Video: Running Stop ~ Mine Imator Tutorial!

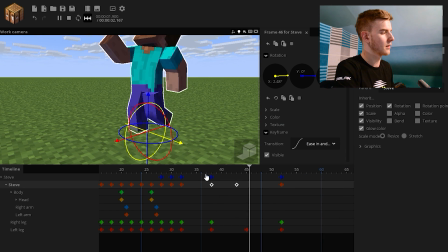So let's give an ease in and out to both of these. And this just adds more depth to the motion itself.
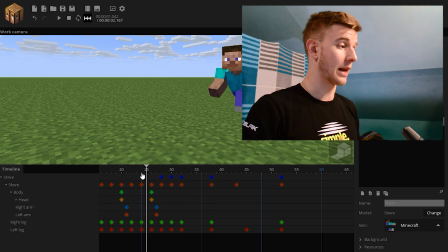So I would say the body and the legs are done. Now simply, the entire character and the legs are done.
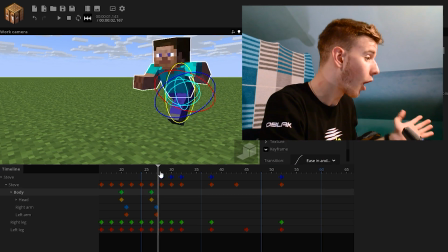Simply move the body, head, and arms. It's not that hard. Let me do something here. I'm going to overlap the keyframes.
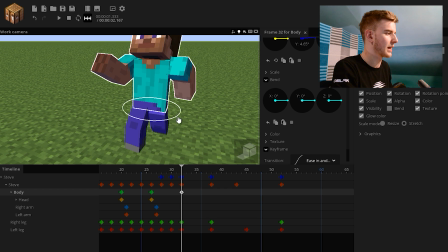I'm gonna reset the body so I know how to position it nicely. So this, move it forward a bit, bend it a bit.
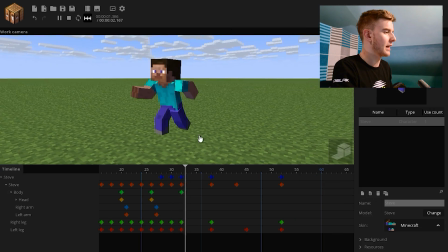Give an ease into this one so he slowly adjusts. And then he's gonna want to go forward here because he's literally stopping all motion.
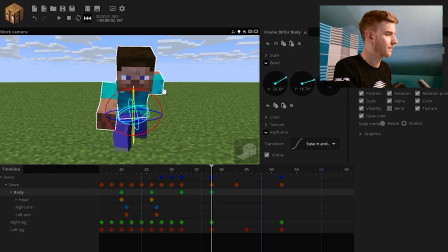So let's bend him forward a lot. This is what we've done. Also give an ease out here because the motion is strong. And we can make it look better by overlapping it. If you watch my reaction series, I criticize a lot of work saying it needs overlapping action. Now I'm gonna explain what the overlapping action actually means. I have a tutorial on it, by the way, you can click the eye in the corner. But an explanation here.
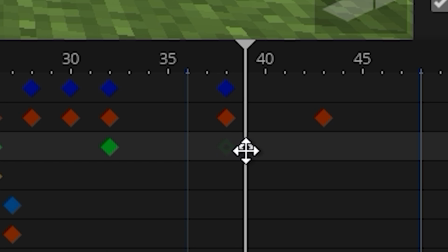Simply grab this body and overlay it forward a bit.
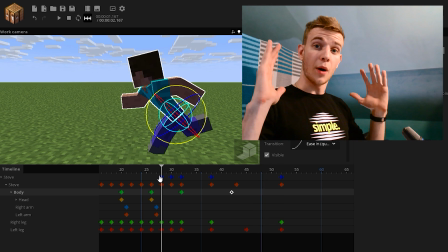And when you play this back, it looks more smooth because the body is leaning forward while the character is already doing another motion. The body is overlapped and it looks more smooth.
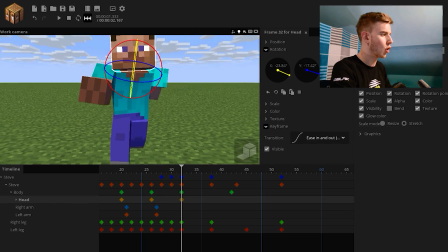So let's try to adjust the head here because the head should always be facing forwards because he is running in that direction.
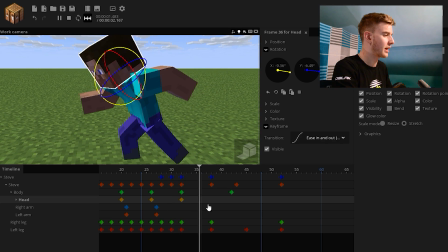He happens to be running. So this is okay till this part, and then bam, this, make the head adjust.
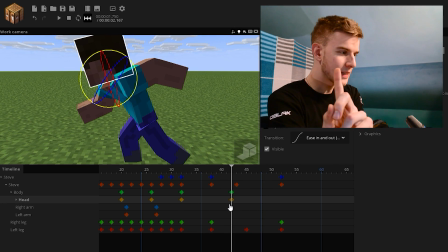So, but then what do we say? What do we say? Overlap it.
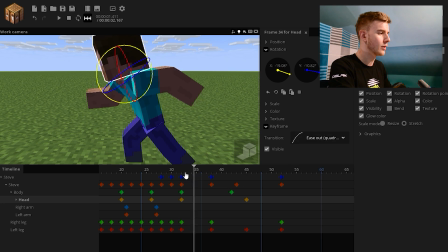Move it forward. Ease in here, ease out here. Let's take a look at how this looks like.
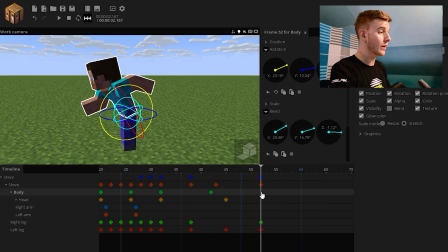When he is coming back upwards, you don't have to make a keyframe here. You can overlap it still.
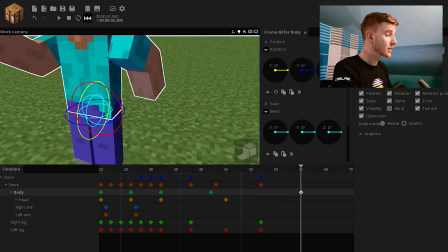You can make the body come back upwards later. You will see it looks better than if you didn't overlap it.
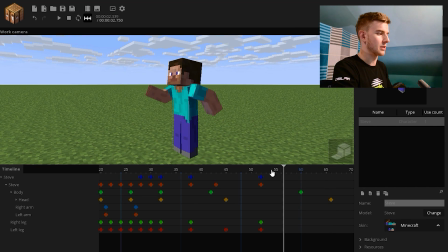I don't even want to make him too relaxed. I just want to keep a default pose like so. If I take a look at this, okay, the head is too overlapped.
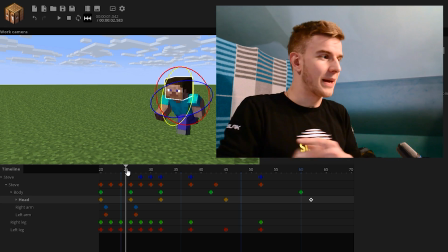See what I mean? I have a point. Like, this is not the best because it's still made in a tutorial, which I'm trying to squeeze in 20 minutes, by the way.
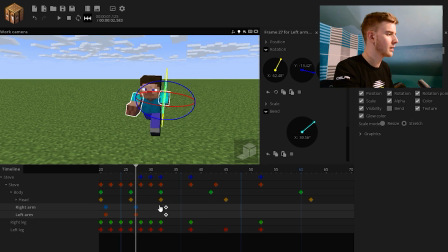The arms would regularly be swinging in the other way, but since this is a stop, let's make him go in like so.
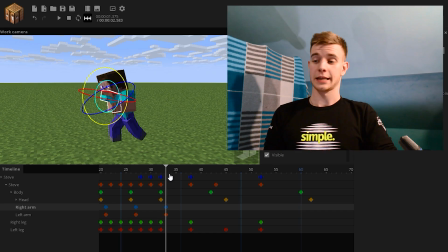Wait, I need to act this out. Okay, fellas, I stood up, went out of my chair, and I acted out the movements.
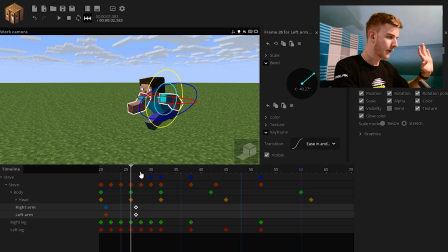I got my solution. What I have found out is something much more useful. I'm just going to copy these frames and make them come up here. And of course, rotate them so they always face forward.
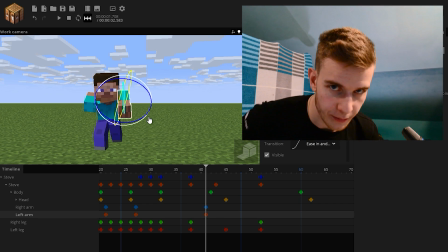Because when I did a running stop standing up, this didn't bother me. I moved my arms as before, so...
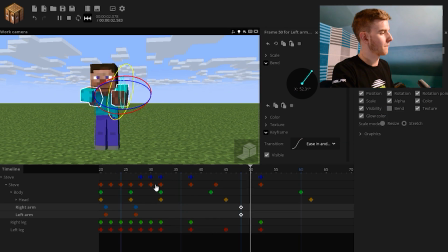Okay, let's do this. How about an ease out transition to this?
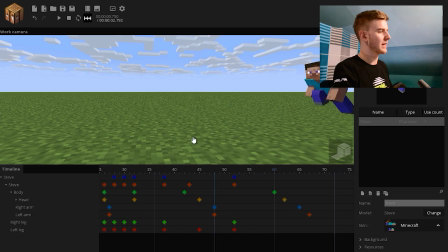Something's not right. Okay, now you might see a lot of changes in the keyframes.
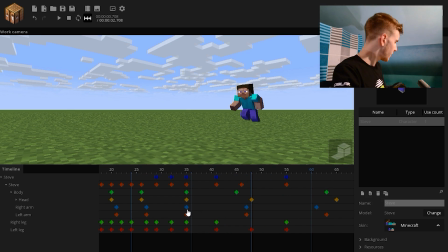Fear not, I'm here to explain. The only thing... Oh no.
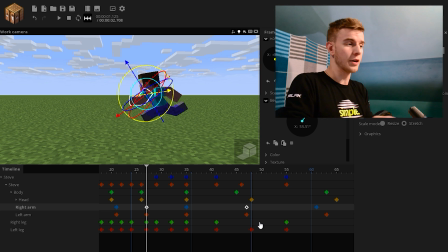This is basically one keyframe, and in between I added the third keyframe from the middle and moved it back a bit, so it's at this point. So ease in till the middle point and then ease out to the end. So basically the middle point is where he steps, and the arms were like this before.
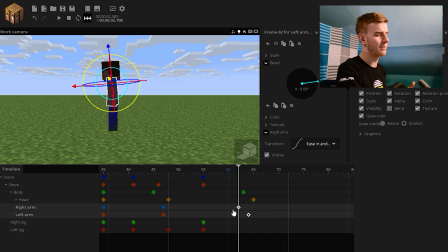I put them back a bit because it looks too weird.
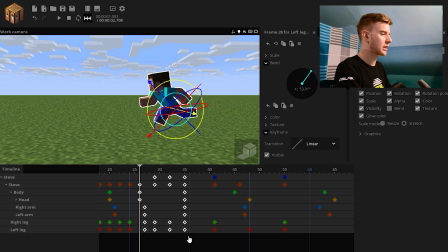And the third thing that I changed was simply make the differences between these keyframes a bit bigger, so he slows down a bit before.
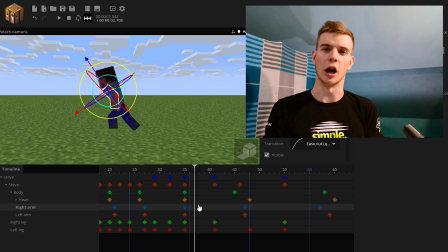So the stop was too harsh. We added only one in between step. We should have added two because he was running pretty fast and he came to a very sudden stop, so we should add 2 steps.
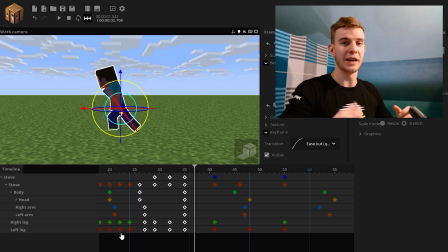Instead of animating the entire step, I made this side of the running a bit slower, so the stop is easier and more believable.
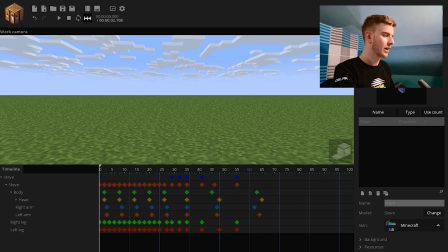Now, finally, the resolution. Let's play what we have all together.
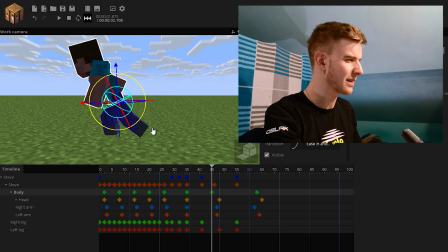Yeah, something is still not okay. Something is bothering me, don't know what. Let's try to do this.
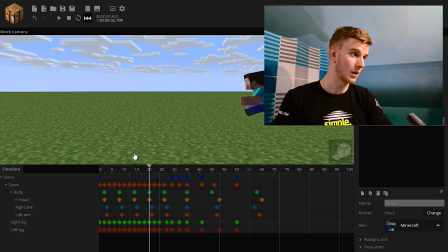I mean, it's not the best since it's made in a 20-minute tutorial. I don't know if it's 20 minutes, I don't know how long this tutorial is. I'm gonna know once I edit the footage. What I'm saying, it looks pretty decent for the amount of time that I put into it. And it's definitely something for you to build from.